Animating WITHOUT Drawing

I'm Pat Bradley. This is SpringShoe Tips and Cheats. Today's episode, Animating Without Drawing. So this style of animation is nothing new. It's been around forever, but it's a good option if drawing's not your thing, or if you just want to try something different.
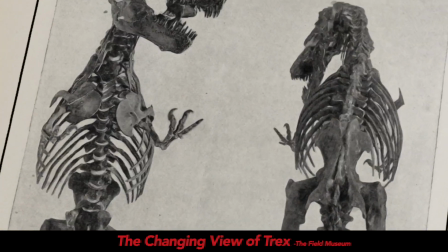0:13 Hey, zoom in right here, guys.
There's a lot of ways you can really push this medium, especially if you're a photographer. But it still requires the most important part of animation, which is timing.
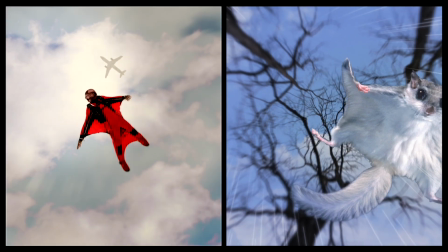0:24 And the example I'm using today is from a project for the Field Museum called Human Flight,
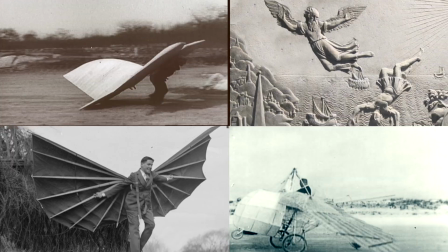0:30 and we had access to a lot of archival footage and photographs.
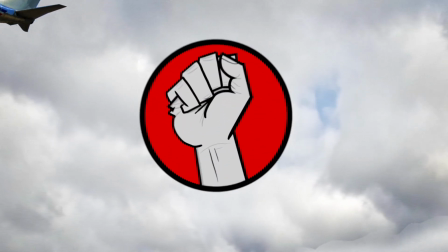0:35 So the very first thing you do is get the rights to use the photographs if you don't own them.
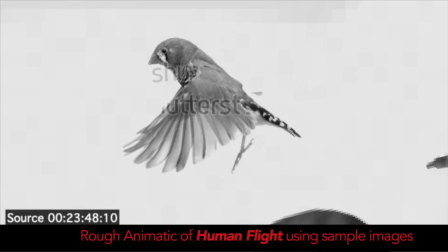0:41 Get the image rights. And if you're using something from an image site, you can usually download a sample and try it out before committing to buying that photo.
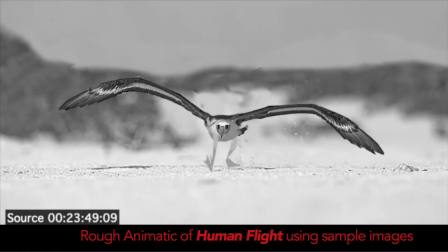0:49 And that's what we did to produce the rough version of this video before everything was approved.
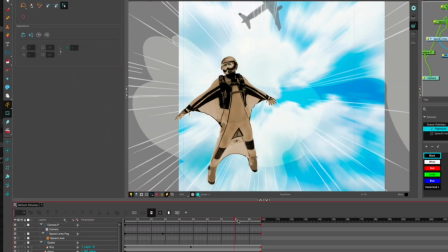0:54 Ooh, I just discovered this is the first scene for the prototype version of this, which I used George Bush's face for the parachuter.
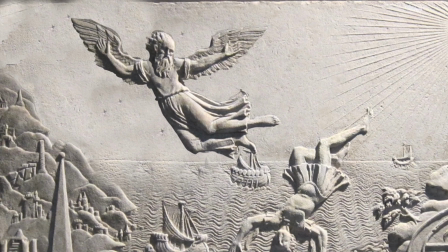1:02 Fortunately, he didn't make the final cut. So this is a 2-second scene where the narrator says, "From the ancient Greeks."
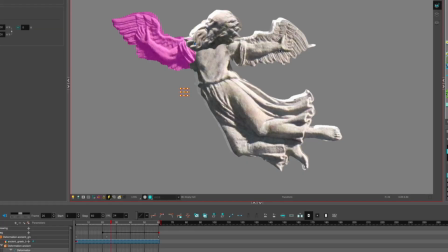1:09 We cut out this guy from the background and separated his arms and head from the body.
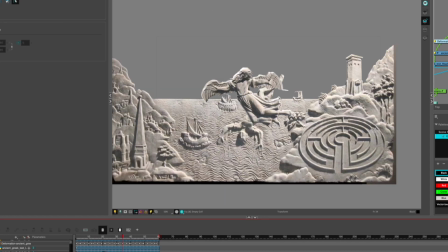1:14 So we separated out the background from the far background.
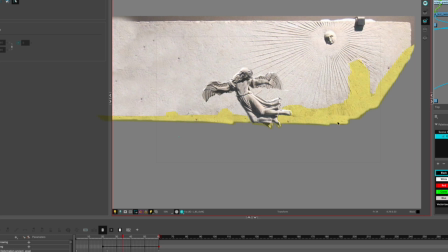1:18 And you can see along the edges where any overlap was filled in so there wouldn't be any blank space.
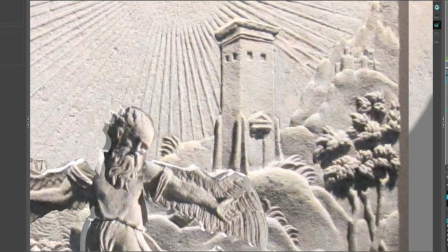1:24 And then we've made the far background a different depth to make it more three-dimensional and add some interest.
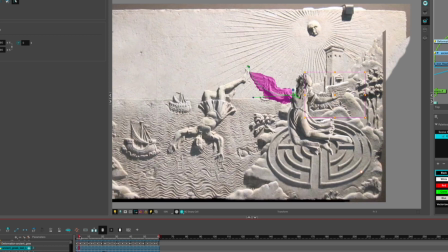1:30 In the Harmony software, you can use deformers.
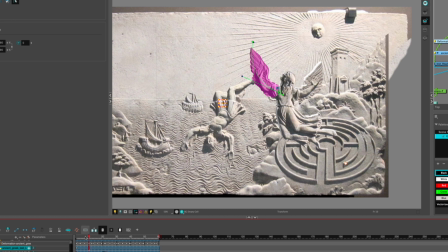1:33 I know a lot of different animation software does a similar thing, where instead of it looking extremely stiff,
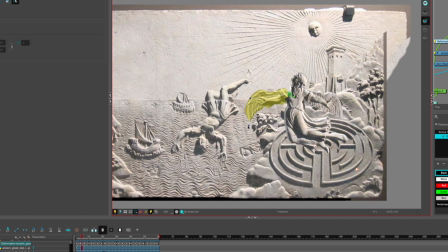1:41 you have the option to bend things more.
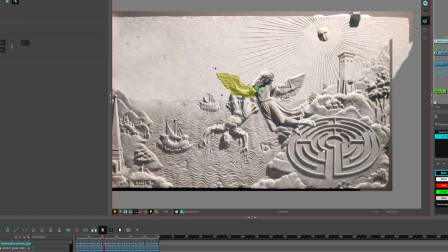1:45 You get that kind of look, and then there's a little bit of a head turn. You can see
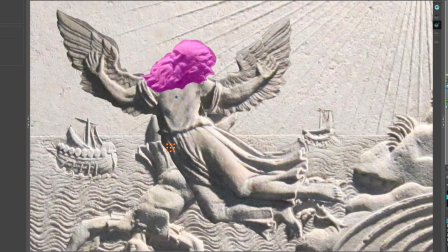1:51 it's really trying hard to fake the head turn. So again, everything's crude, but you get the idea.
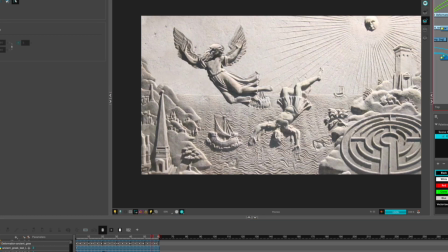1:59 So another thing we did was add a rim light. You can see there a drop shadow, and color scaled the background a little bit just to make things pop a little bit more.
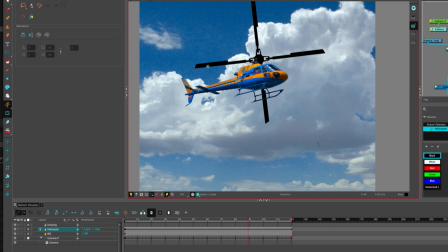2:10 Trying. From the ancient Greeks to Leonardo.
Very quickly, the helicopter scene is just a stock photo of a helicopter.
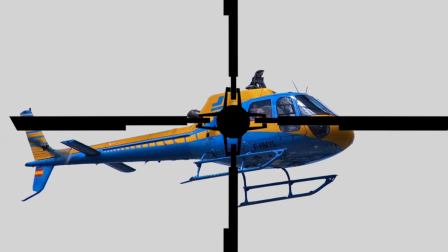2:16 The propeller was removed, and I created a new propeller, which spins on a different axis in 3D space.
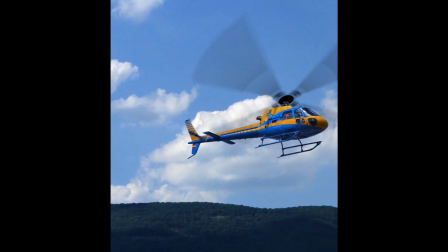2:24 Added some motion blur to that and some clouds for the background.
Spin down like a seed.
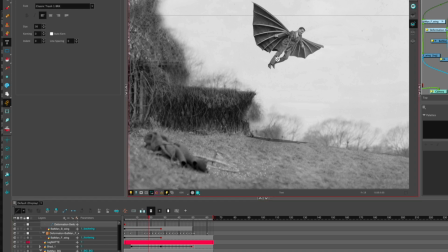2:31 So this is the Batman scene. So we've got legs, we've got a body, a wing, and a wing. These have the deformers on them.
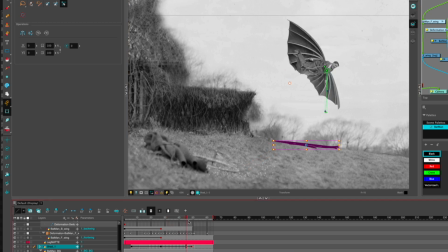2:43 So I've drawn a shadow down here just to try to add a little bit of realism.
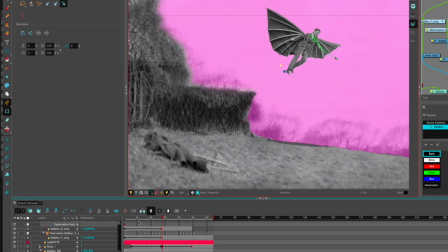2:49 And again, we've got a foreground and a background because there is a camera move in here. So as it backs up, there's a little bit of depth in there. No one probably notices it. A lot of this scene is about timing.
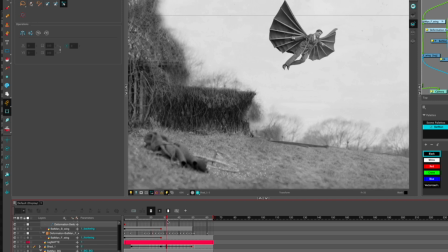3:04 And we're doing a classic exaggerated cartoon timing here, where we have an extreme ease in.
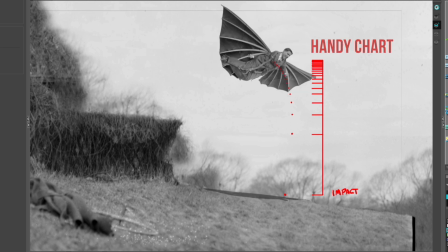3:11 Here's a handy chart to show you start really slow,
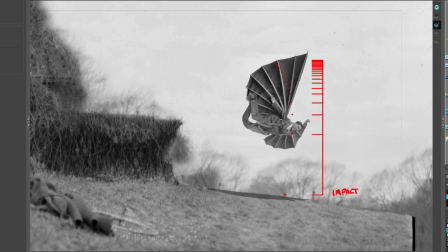3:15 and the very last frame there is an extreme movement to make you really feel that impact.
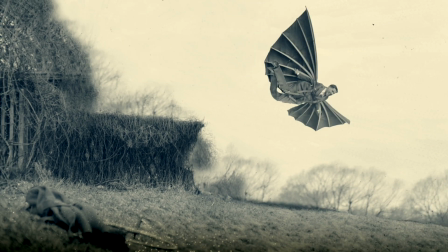3:23 Kaboom.
Always wanted to fly like the birds.
Here's a scene from Why Mammoths Shrank.
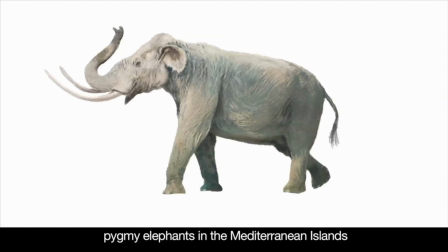3:30 Other proboscideans, such as pygmy elephants in the Mediterranean islands, pygmy stegodons in Indonesia,
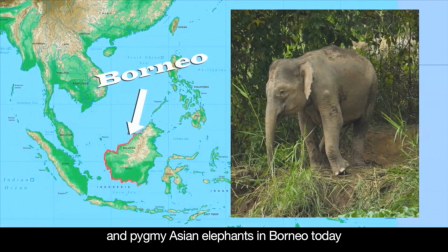3:37 and pygmy Asian elephants in Borneo today, all shrank when isolated on islands.
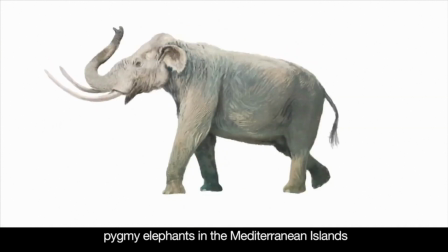3:42 The reason I show that scene is because it's so simple. There's no moving limbs. The photographs aren't even cut out from the background.
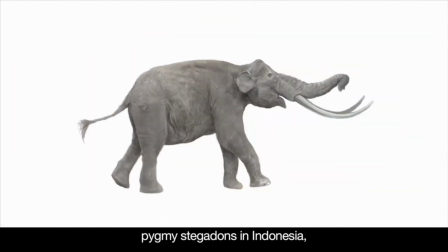3:49 But I still get a laugh every time I see it, just because of the timing, and the sound design really helps.
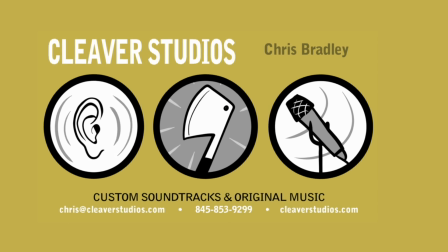3:58 This segment brought to you by Cleaver Studios. Custom soundtracks and original music. Contact Chris at cleaverstudios.com. Contrasting with that last scene is this super creepy demonstration that I made.